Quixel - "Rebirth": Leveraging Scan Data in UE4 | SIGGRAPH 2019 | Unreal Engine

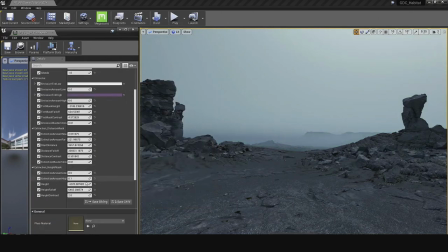But ultimately, it just kind of shows how we were able to construct these shots and how easy it was to make all these decisions inside of the Engine very,
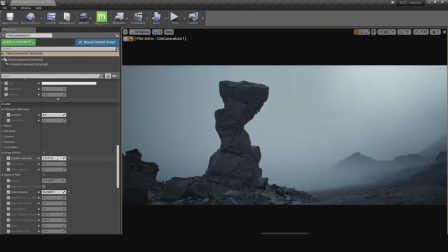very quickly to extract final pixel quality that literally rivals offline render quality.
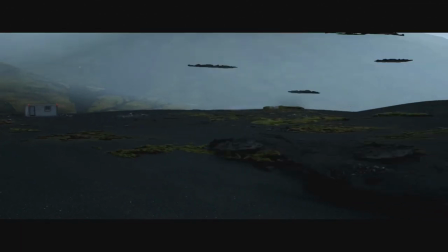So these are just some of the breakdowns of some of the shots. So you guys can kind of see exactly how we were able to kind of get this level of detail. So really kind of taking all of these amazing kind of assemblies that were in the
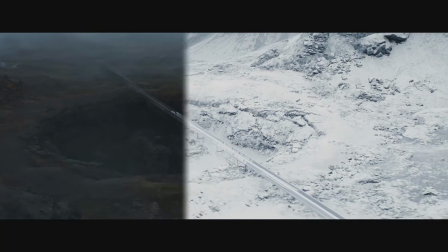shots and kind of making it something that was actually workable inside of the editor. Again, I talk a lot about performance and something that we really needed to make sure this stuff was working super well inside of the editor.
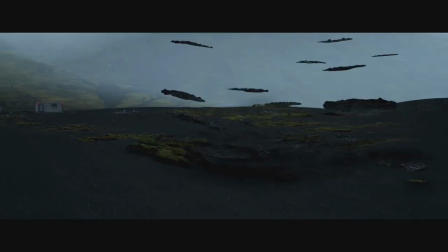And so these types of shots really kind of show how we were able to kind of craft something that is kind of nice.
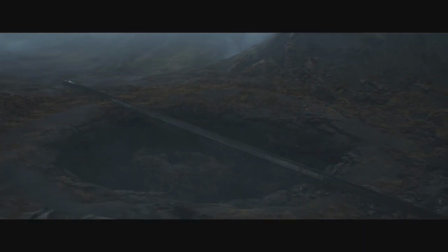So from there, the thing I want to stress about this is that there were no matte paintings or anything like that in this at all. So everything that you are seeing is actual geometry. And we were able to really kind of push the editor or as far as it could go.
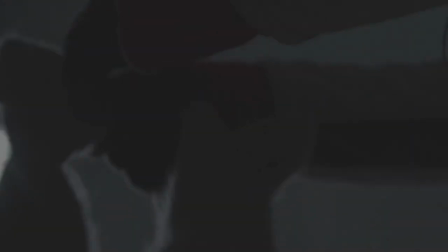So one of the things that we really wanted to kind of make special in this demo, again,
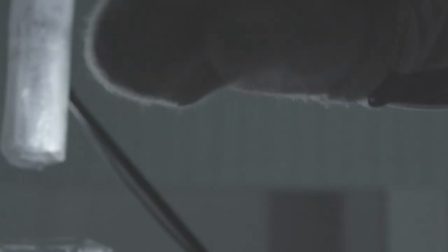is if you go back and actually listen to this with headphones, you might actually kind of get a new perspective after I show you this.
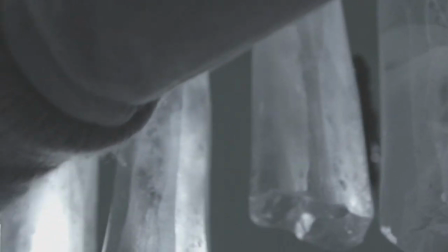We had an amazing musician named Terje Nsiksett, and he's Norwegian.
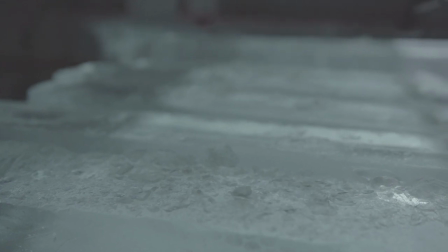And we actually flew him out to Canada. We rented an ice rink in Canada. And all of his instruments are literally carved from ice.
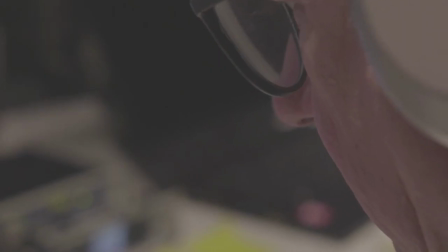And so if you go back and listen to the soundtrack again with headphones, and you kind of identify maybe some textures that maybe you're not familiar with, that's ice.
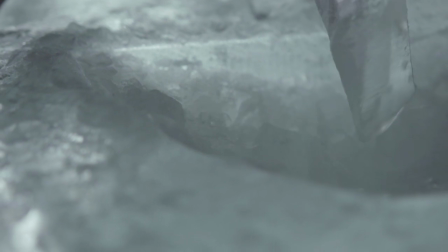So literally, he builds horns, he builds xylophones and percussion instruments and all this type of stuff,
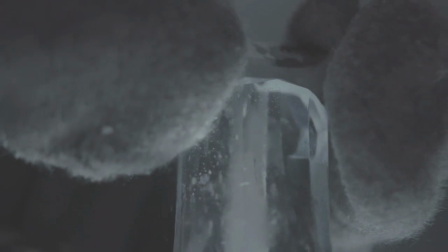and we layered all these sounds from this shoot that we did specifically for Rebirth.
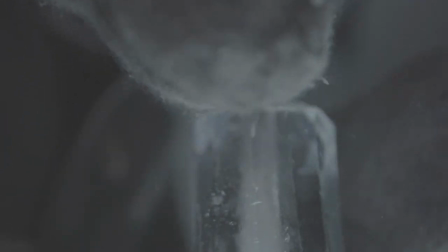We layered that on top to actually make the soundtrack something that's new and unique,
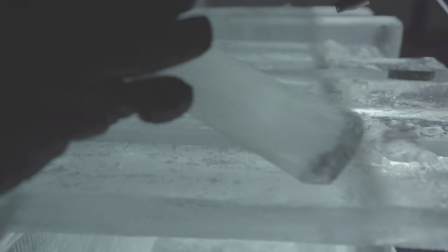and hopefully something that people have never heard before in kind of a new and unique angle.
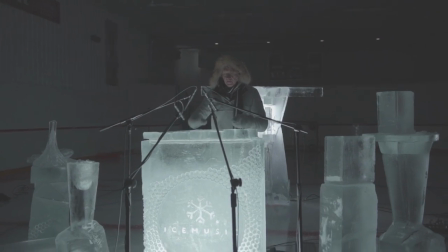So it was really cool and apparent immediately when I went to dinner with our composer, I kind of told him about the project.
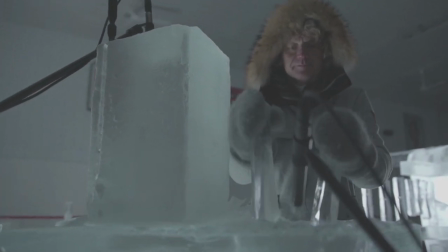He was like, oh yeah, no, like my big inspirations kind of early on with my music career are actually based in like Icelandic music.
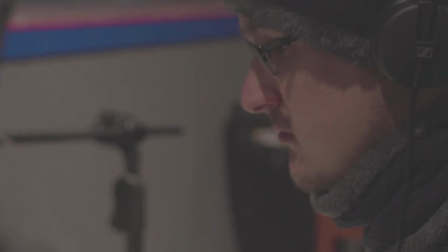And I was like, okay, we found the right guy. Like we're talking to the right person here. So this is Jason, who's our composer.
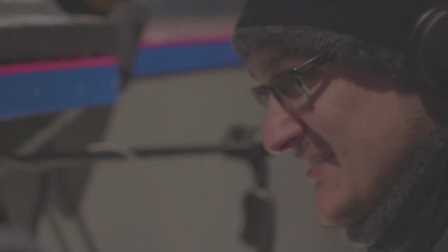And yeah, he did an amazing job. So definitely go and check out the soundtrack again with headphones if you get a chance.
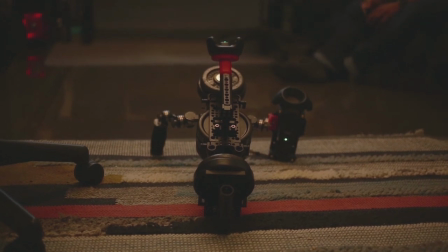So the next thing I want to talk about really quick here is that we actually kind of layered on some nice kind of camera techniques to add another level of realism into the shot.
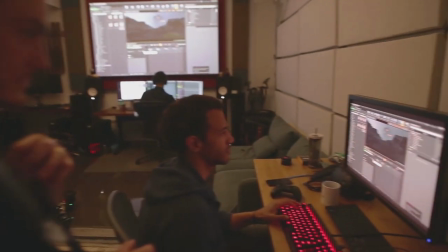So while you can add procedural noise to lots of camera moves inside of Sequencer and these different things, we wanted to actually take it to the next level.
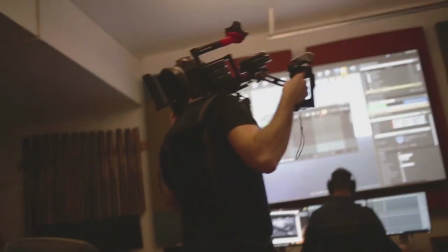So we had a couple shots where literally we put our guy in a VR setup and put him in a chair.
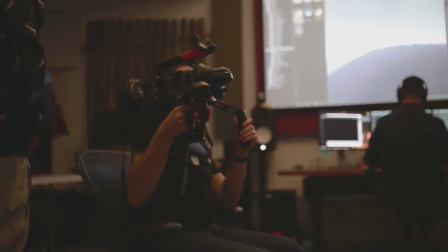And for the shots where he's actually moving in a car down the canyon, actually,
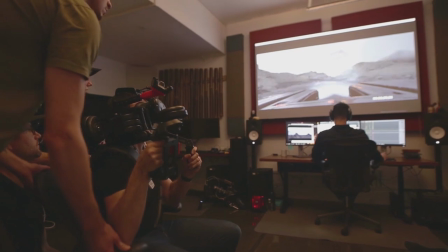we're shaking him in different ways, trying to get some camera vibrations that were actually realistic. And what was cool is that we were actually able to interpolate between in Sequencer,
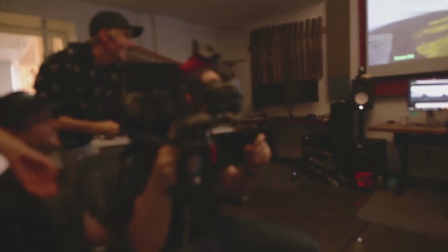kind of interpolate between the actual camera move that we had programmed initially and these really, really subtle movements that we're getting from actually
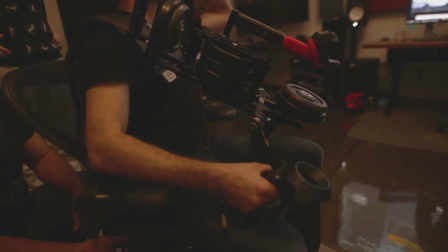tapping him and kind of making him do different things. But literally, if you go back and watch the camera moves inside of the editor, again, a lot of them are super subtle.
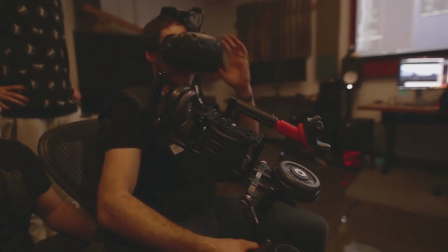And we were just able to kind of with curves kind of tone down areas that maybe kind of got a little too ridiculous.
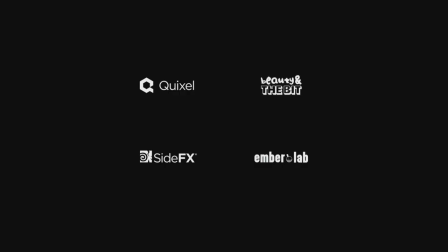But this is literally the process that we added in in order to kind of get that level of realism. So I want to give a huge shout out to all of our partners in this that kind of helped make it possible. And so again, Beauty and the Bit for all their previous work, side effects for everything they did under the hood for us, Ember Lab doing the music and the cameras and helping us out there.
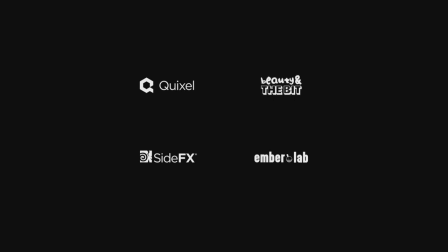And obviously Epic Games for really kind of believing in us and really helping us out along the way. So if you guys have any questions at all, definitely come up. I'll be here for the next couple hours and for the rest of the week. So thank you so much for coming. and yeah, see you next time.